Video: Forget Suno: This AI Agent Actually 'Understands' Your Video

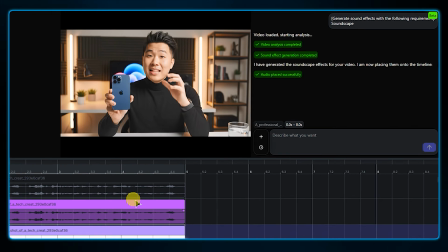(8:14)
Now that the voice is safely sitting on its own track,
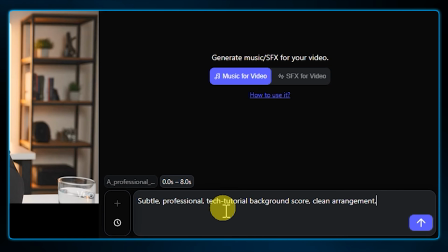(8:17)
I'll go to the Music for Video tab and prompt the agent with Subtle Professional Tech Tutorial Background Score Clean Arrangement, and here we are.
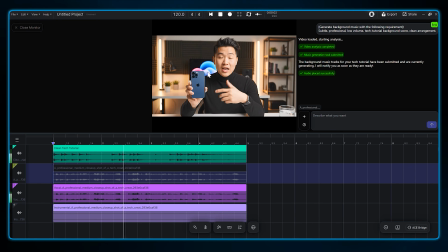(8:26) Camera module this year, the low-light performance on the new iPhone is simply unmatched in the industry right now.
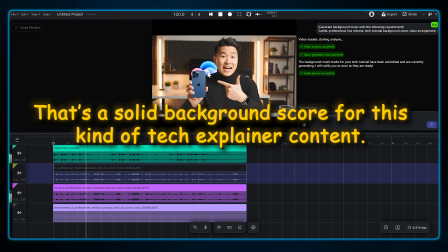(8:32)
That is a really solid background score for the type of tech explainer content, especially for YouTube style.
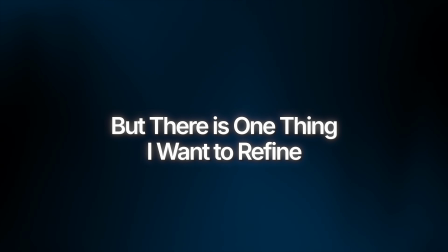(8:39)
But there is one thing I want to refine. I need this music to stay very subtle.
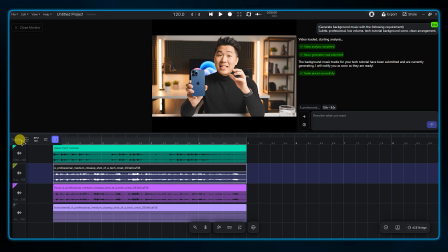(8:44)
It should support the influencer's voice, not overpower it. So I'm going to click on the music track here and reduce the volume of this background layer.
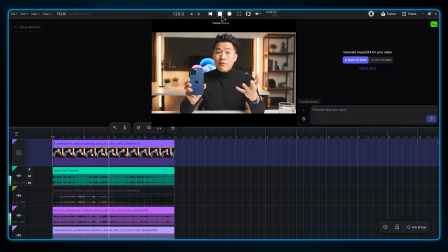(8:52) They've completely redesigned the camera module this year. The low-light performance on the new iPhone is simply unmatched in the industry right now.
That sounds perfect. Now the music is sitting right in the pocket. It adds energy, it adds polish, but it still lets the influencer's voice stay front and center.
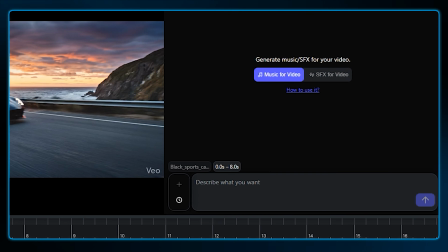(9:09)
So that's the workflow. You import, you detach, you prompt, and you mix.
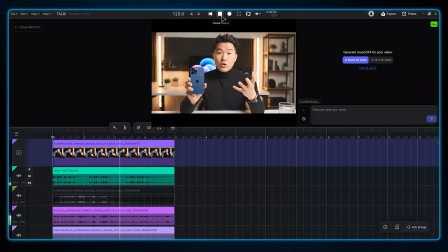(9:15)
And one quick reminder.
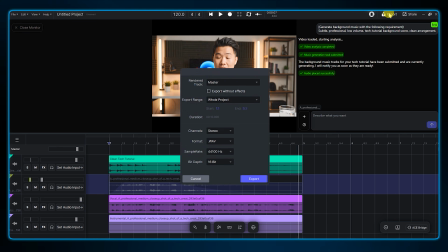(9:17)
Video Composer is currently in beta, so right now you'll export your final composed audio mix and then drop it into your favorite video editor.
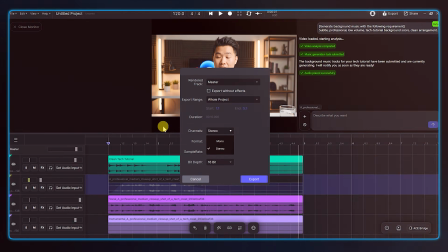(9:25)
Full video export capabilities are coming soon, and honestly, that's something I'm really excited about.
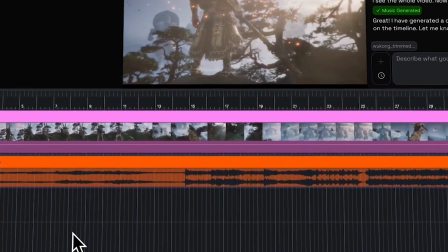(9:31)
If you're tired of the whole generate and hope method,
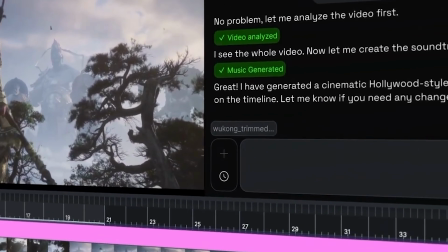(9:35)
where you cross your fingers and pray the music fits your footage, this is a much smarter way to actually finish projects.
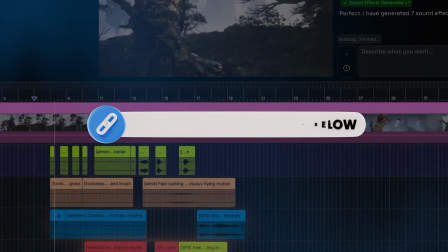(9:41)
The link to download the Ace Studio is in the description below. Go grab it, follow these steps, and start composing.
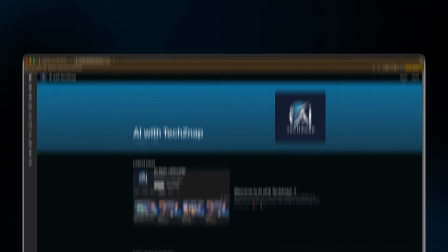(9:48)
And if this walkthrough helped you level up your editing process, by By the way, if you want to take this further, come join us over at the AI with TechSnap community.
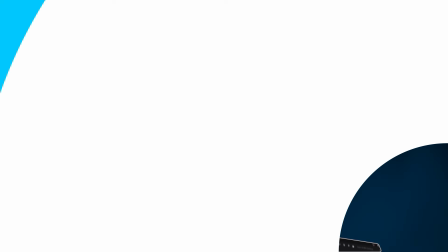(9:56)
We just opened up our official Discord server and Patreon. It's a place for us to hang out, share what we're creating, and help each other grow.
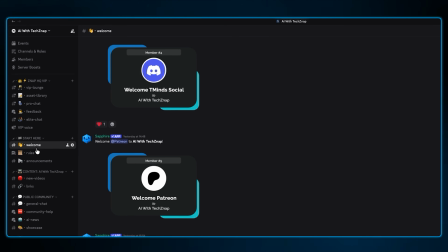(10:04)
Whether you're a free member or looking to support the channel, I'd love to see you there.
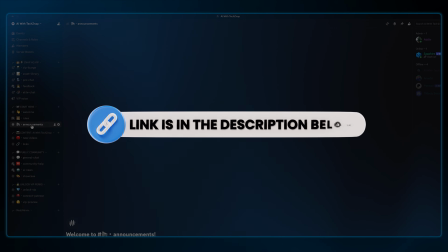(10:08)
Head over to the Patreon link in the description to grab your Discord invite and get started.
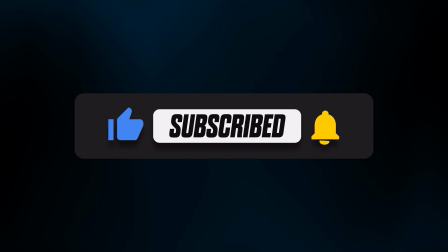(10:14)
Don't forget to hit that subscribe button. Thanks for watching, and go make something cool.